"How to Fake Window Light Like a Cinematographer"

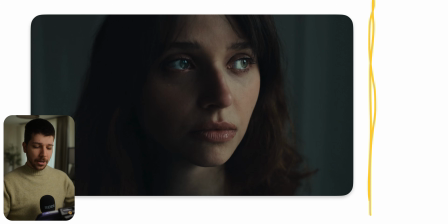(4:08)
When you have a bigger window, try this size, because now they feel the same. Lighting has a lot to do with feeling. So when you now had a smaller butterfly frame or a much bigger butterfly frame,
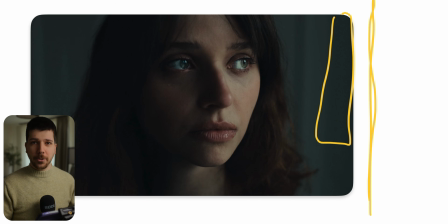(4:21)
the lighting would feel different, because a bigger one would feel like maybe she's outside. Smaller one would feel more like, oh, she's getting lit by something. But we have one butterfly frame. This was a big door, so a 12 by 12, 8 by 8, something in that direction. Pretty much feels the same as the light before.
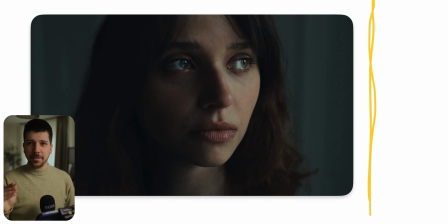(4:38)
So next thing, most of the time there are also curtains in front of windows, so the lights gets a little bit diffuse. So I would always go for a quarter like diffusion in this scenario, so just a little bit. And optional, you can put an ultra bounce on the other side, put an HMI.
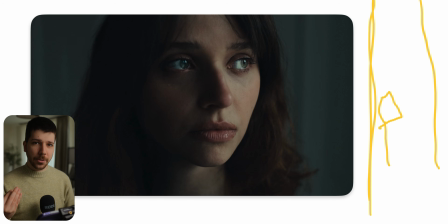(4:56)
I think most of the time HMI has still a better look than LEDs, looks more like light from outside. The new Aputure Storm series is also very, very good, but when you have an HMI and a crew to do it, I would still do it that way. I worked with the new Aputures a few times in the last few weeks. They're amazing.
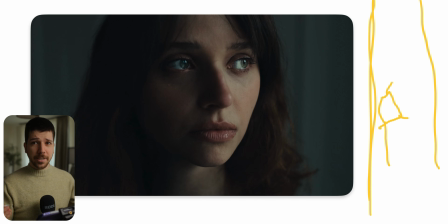(5:14)
I never did a side-by-side test, but for now, I would say when you don't have this new Aputures, try HMI. Now use an M18, M14, it depends on how bright and dark your location is, and bounce it into your ultra bounce.
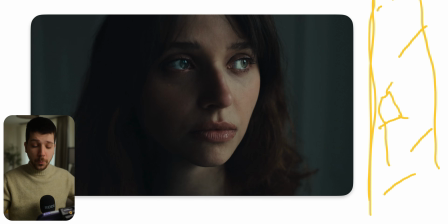(5:27)
This light gets diffused, and now we basically have a huge window with a quarter frost diffusion or something like that, which still is a little bit punchy, not that diffused. Like here, as you can see, the light is diffused, but we still have specular highlights, and the roll-off is not crazy.
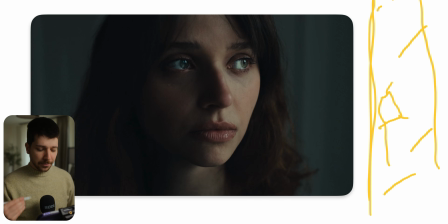(5:45)
But because of the big size of the butterfly, it feels very nice and like a window. Now there's several things you can still add. Now it depends on, okay, who's the actress?
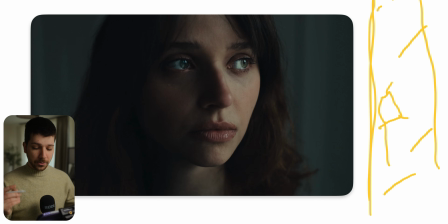(5:57)
Does she want to look a certain way when she's a famous person? There's also more regulations most of the time how you have to alter the light. And the baddest thing you can have in a situation like this, that you get raccoon eyes.
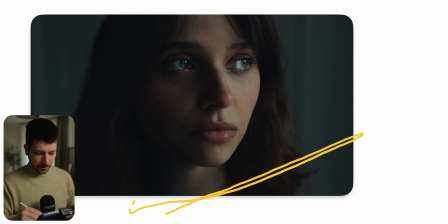(6:10)
So the eyes are too dark in a scene like this. So you try to put a bounce, a reflector a little bit under her, fill in just these eye sockets. Or other thing you can do when the wrap is not good enough, you put a light matte just on the same position as her face is looking on a small
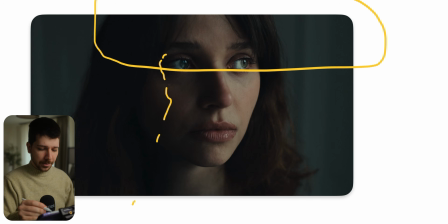(6:27)
percentage to fill in those shadows a little bit. As you can see here now, a lot of people will notice, oh, no backlight. Wouldn't it look much better when we add a backlight? Somehow in a lot of commercials nowadays, when there's no real reason for a backlight, because here is, you don't see anything at all, it just doesn't matter.
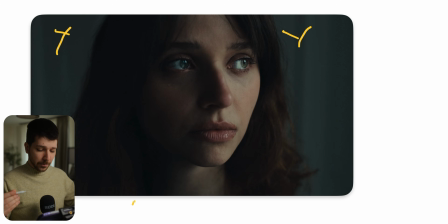(6:47)
When the fill ratios and exposure ratios are all right and we go for this look and we still have separation because the background is a little bit brighter here than her hair, can still see every little hair that's popping out, there's enough separation.
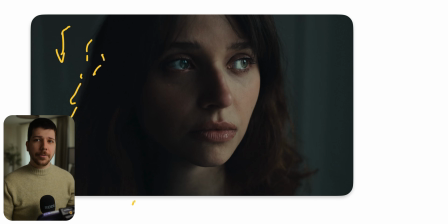(7:01)
So an edge light sometimes feels too lit, because in real life you don't see often an edge light on zombie when you're honest to yourself. So the edge light is dying a little bit in a lot of situations when you want this real nice looking look.
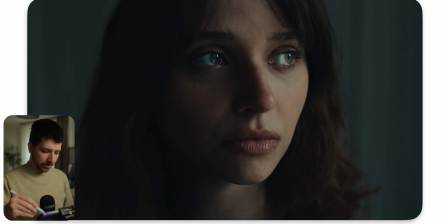(7:15)
The only thing I would still add is maybe also another LED light, just a smaller one, to give the hair a little bit more kick when it's getting too dark, to just add a little bit more glam and more pop to the scenery,
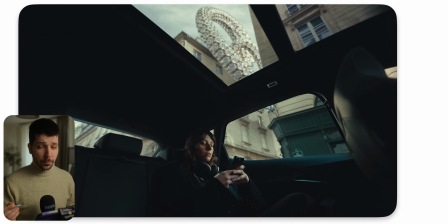(7:29)
but that should be good for a scene like this. Then we have this car scene, which is a really nice scenario. To get exposure in a car that looks decently good is very, very difficult, because most of the time it feels very lit, because somehow the only thing we have when you have a shot that's just a throwaway,
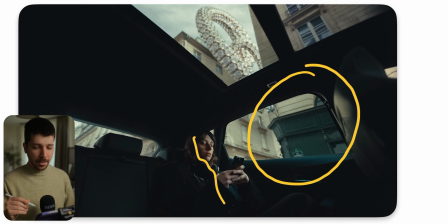(7:47)
so this one shot, maybe people put a 150 light dome on a 1200X or XT26 and just blast it on her. And that's okay most of the time when it's not that important shot, you don't have close up or anything like that.
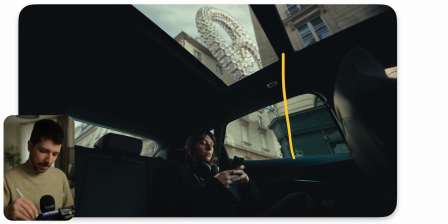(8:05)
But otherwise you still have to work with a big butterfly here and use several lights when it's outside to bounce into it to just get a nice wrap and exposure on her.
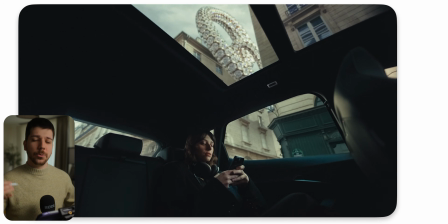(8:17)
But when you don't have the budget, the time or anything like that, try to do just big softbox, strong light, strong as you have. And the other thing you can do, try to double diffuse it. Put a frost frame or just the biggest size you have on set in between to make a little bit more wrap.
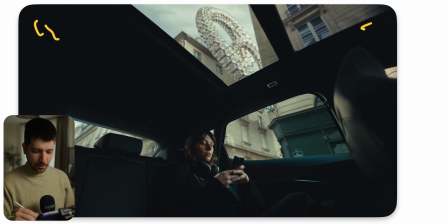(8:33)
But because we have here a pretty wide shot, so the good thing in ads like this, sometimes you can not destroy the car, but getting this angle is actually pretty difficult, because we are on the chair behind next to the driver and it looks like it would be away.
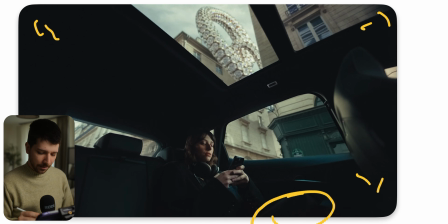(8:49)
So they removed maybe the seat. Otherwise I can't imagine how they get a good or decent big camera in a place like that. Even though this looks like 12mm full frame, it's still not possible in a car to get this frame. And on wider shots you can light harder, so on people, to create more contrast.
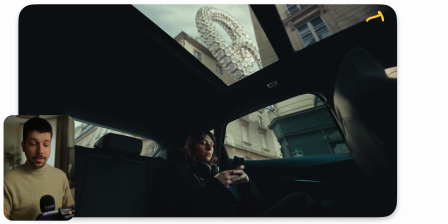(9:08)
So the technique that they maybe just used a light dome, or maybe in a set like this, typical light would be also in Sky Panel 360 with a softbox, which also feels very windowy,
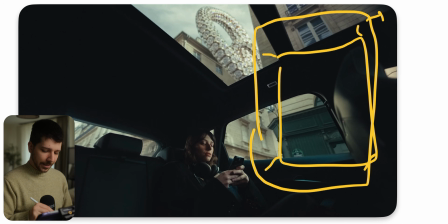(9:20)
has enough punch. When you put it a little further away, it's possible that you get exactly that kind of diffusion and contrast.
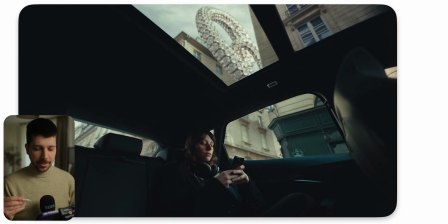(9:27)
When you're working with VFX in a shot like this, it's much easier when you have overcast or really directional light. What I mean with this is directional light when she's like, as you can see, light is clearly coming from here. So when you add a background light on the walls where it's also coming from here, the VFX artist knows, okay, okay, the light should be from here,
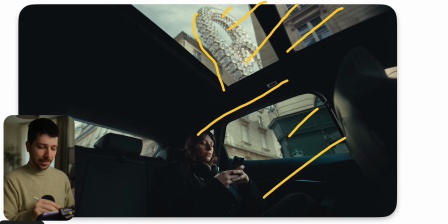(9:47)
so she can add and post a light there and everything starts to look more realistic because the light is so obvious. When you're working with X, make the light obvious. So, as stupid as it sounds, but practicals close to the VFX or lamps,
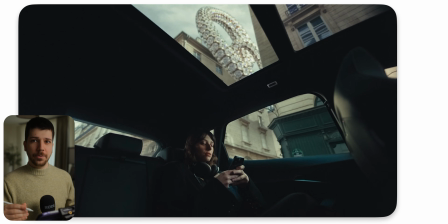(10:02)
so everything that has a defined light source next to the VFX, and we get much brighter and nicer results. So if you enjoyed this video, I would really appreciate subscription from you. Check out the video descriptions for the answer, and I'm Marco Bagnoli and see you next time.